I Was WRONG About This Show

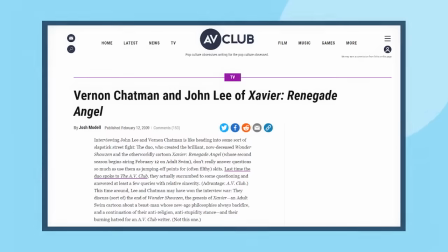[8:08]
According to John and Vernon, quote, "The CG just has this clumsy earnestness about it.
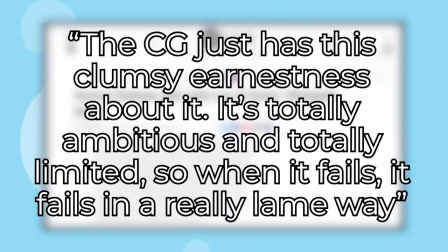[8:14]
It's totally ambitious and totally limited. So when it fails in a really lame way," end quote.
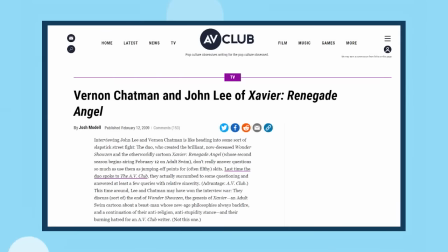[8:21]
The show just embraces its visual shortcomings with constant clipping and
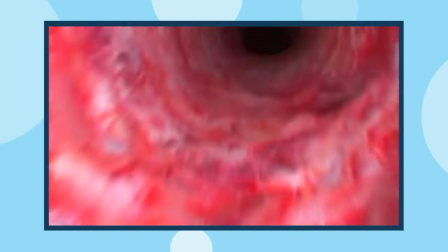[8:27]
glitches and frame rate drops and just visual errors across the board. And guess what?
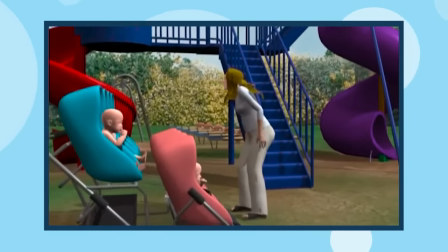[8:32]
It works. I think high school me at the time compared Xavier to Pixar.
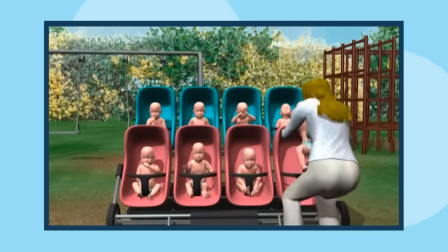[8:38]
And I was like, oh, this is ugly. I hate it. Look how low quality it is.
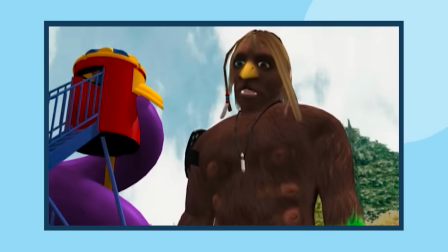[8:43]
But like now, after developing my palette, I get the irony and humor from the deliberate janky animation of Xavier.
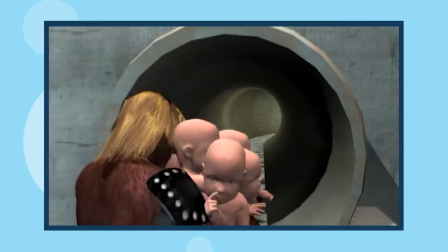[8:50]
If anything, the jankiness of it all just adds to the atmosphere.
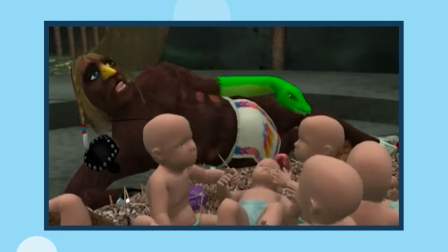[8:54]
And the further we move forward technologically, iconically, the more jank aesthetic will even further reinforce the bizarre atmosphere the show instills.
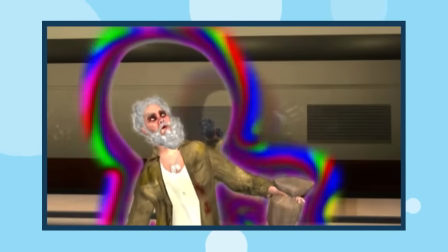[9:03] Ever since you said you loved me, things have gotten really weird around here.
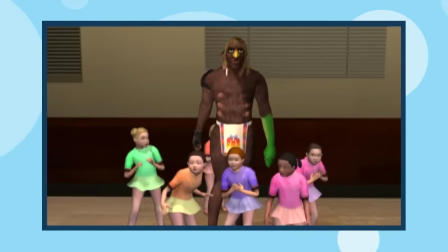[9:08] I'll handle this. You think you can make it on your own? I'd like to see you die. I hate you.
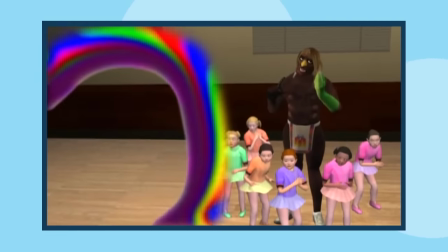[9:13] I got this completely under control. Little lady, as long as you live under my ballet studio that we just broke into, you live under my rules.
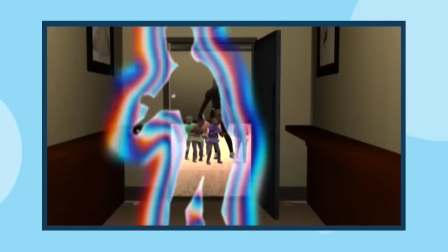[9:21] You're not my real dad. You're never gonna see me again.
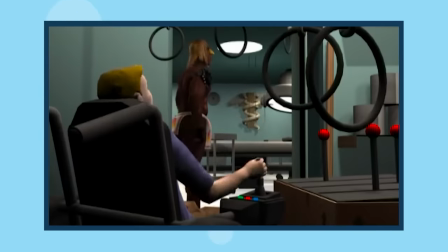[9:25]
Now, Xavier isn't a stranger when it comes to tackling mature and controversial subject matters, especially sizing up religion, spiritualism, and belief.
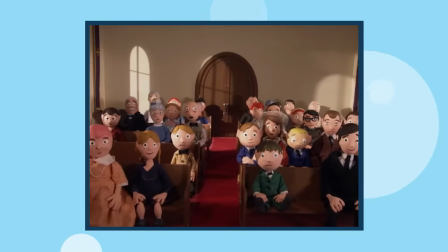[9:33]
In a way, it feels a bit like the first season of Moral Oral,
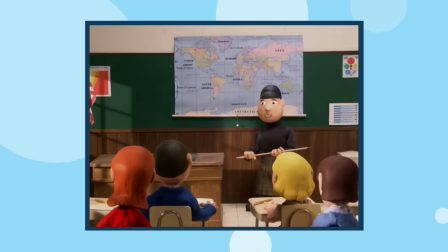[9:38]
where the subject matter is a bit more crass and surface in its critique of the subject matter, with both shows taking on faith.
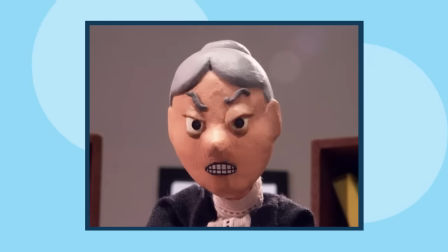[9:45]
Though Moral Oral had far more focus in its commentary on a singular belief system, whereas Xavier takes a more holistic approach.
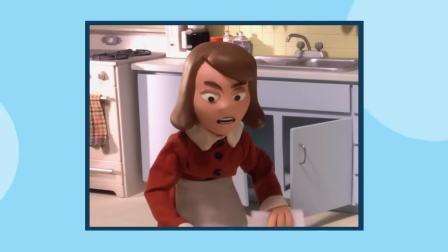[9:54]
It pokes at the concept from multiple perspectives in a more general sense, implying instead of directly attacking.
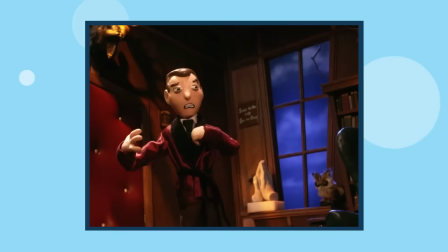[10:01]
You know, it's funny how both Oral and Xavier are unwittingly causing more problems than they're solving,
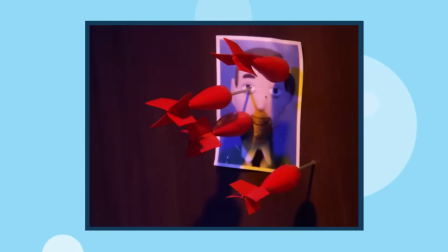[10:08]
despite having their best intentions as a result of their belief system.
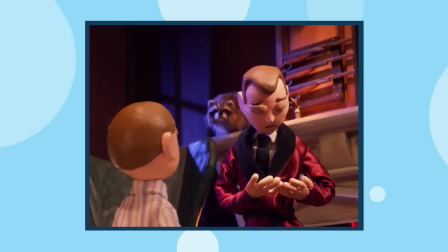[10:12]
That being said, Moral Oral used its crass first season to help set up a strong
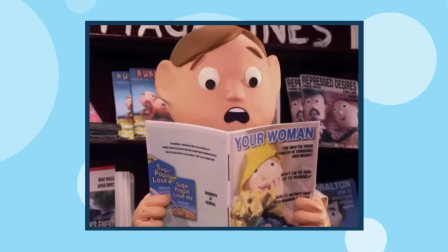[10:18]
foundation for examining the characters of Moralton and digging a lot deeper in its critique later on.
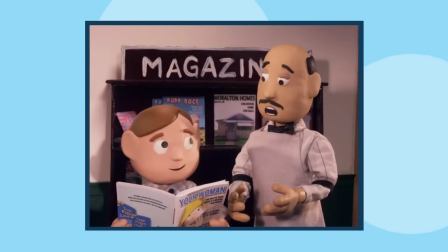[10:24]
For Xavier, though, the show doesn't really get more introspective on its subject matter,
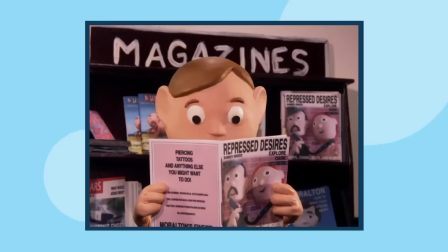[10:29]
with no real recurring characters in a far less grounded world than Moral Oral.
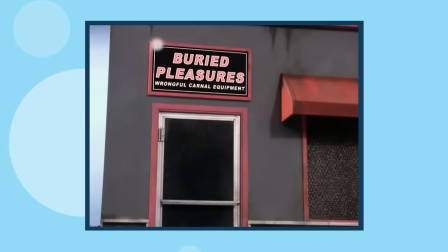[10:33]
The structure for examining these elements in a slower, serialized, more personal matter isn't there like it was for Moral.
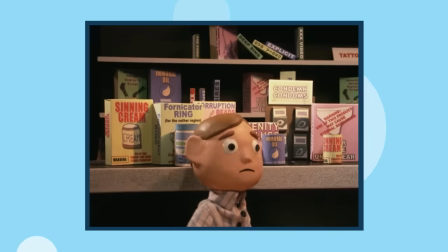[10:40]
The show feels like it's not so much a warning to its audience about spirituality, like the creators allegedly imply,
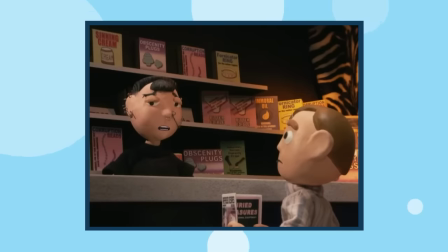[10:47]
but more of just poking fun by dialing up the literalism and absurdity of the concepts to 11.
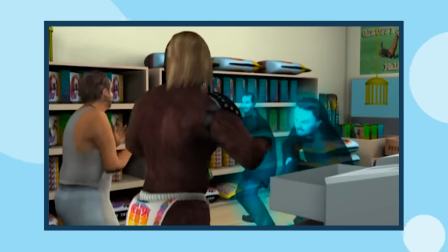[10:54]
It doesn't feel like Xavier has all that much to say other than spiritualism dumb, now laugh at man in loincloth.
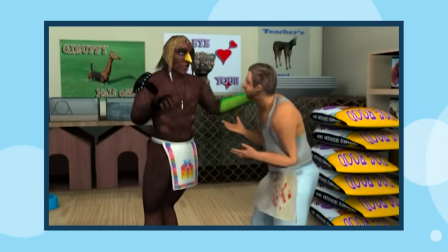[11:02]
Now, when Oral was operating at that level, I didn't find much to appreciate there either.
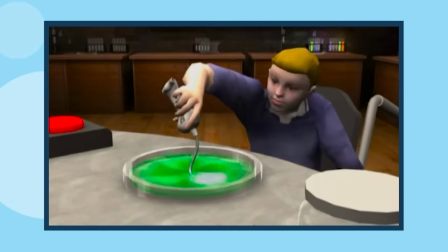[11:07]
The bit gets old fast. Sure, each episode presents a new framing device, but it's always the same metatextual punchline.
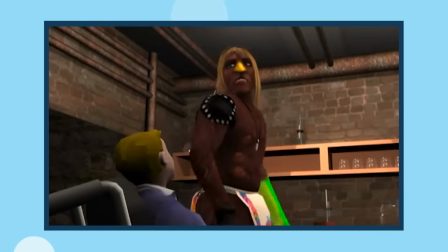[11:15]
Unless you start actually digging deeper into what you're attempting to deconstruct, the gag loses its impact rather quickly.
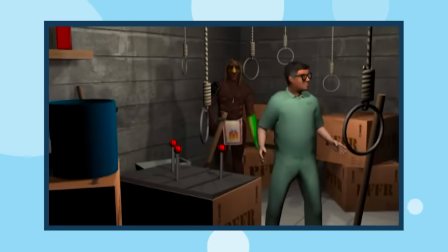[11:23]
Add to the fact that Xavier doesn't commit to the bit and call out specific real-world practices by name,
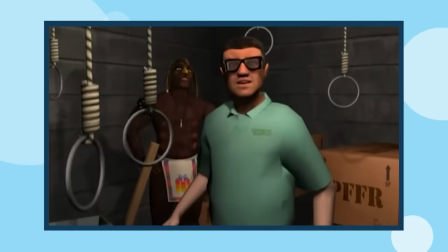[11:29]
said surface-level prodding loses a bit of its bite. By the end of the series, I was honestly getting tired of it.
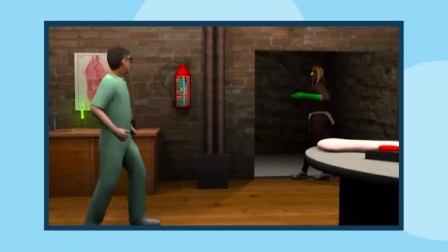[11:36]
Like, I did appreciate how creative it was,
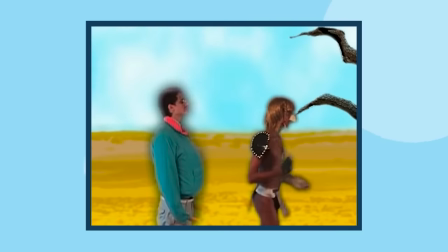[11:39]
and I also appreciate episode 9 of season 2 with its broad range of visual mediums and fan submissions.
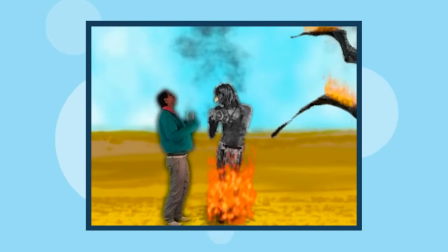[11:46]
But I was being overwhelmed with style over substance. I said fan submissions.
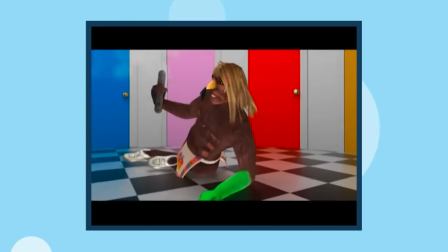[11:51]
I'm pretty sure that was the case. There's something about like a dog eating ketchup in a bowl.
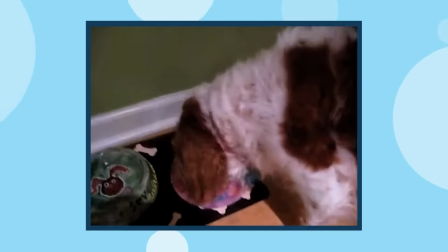[11:56]
And like, I'm pretty sure some folks sent in like, here's my footage.
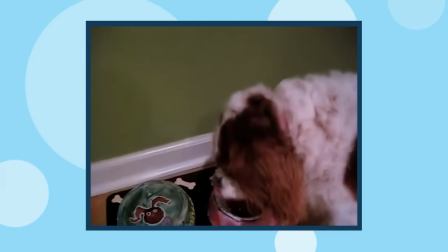[12:01]
There's a behind the scenes for it, but it was interesting to say the least.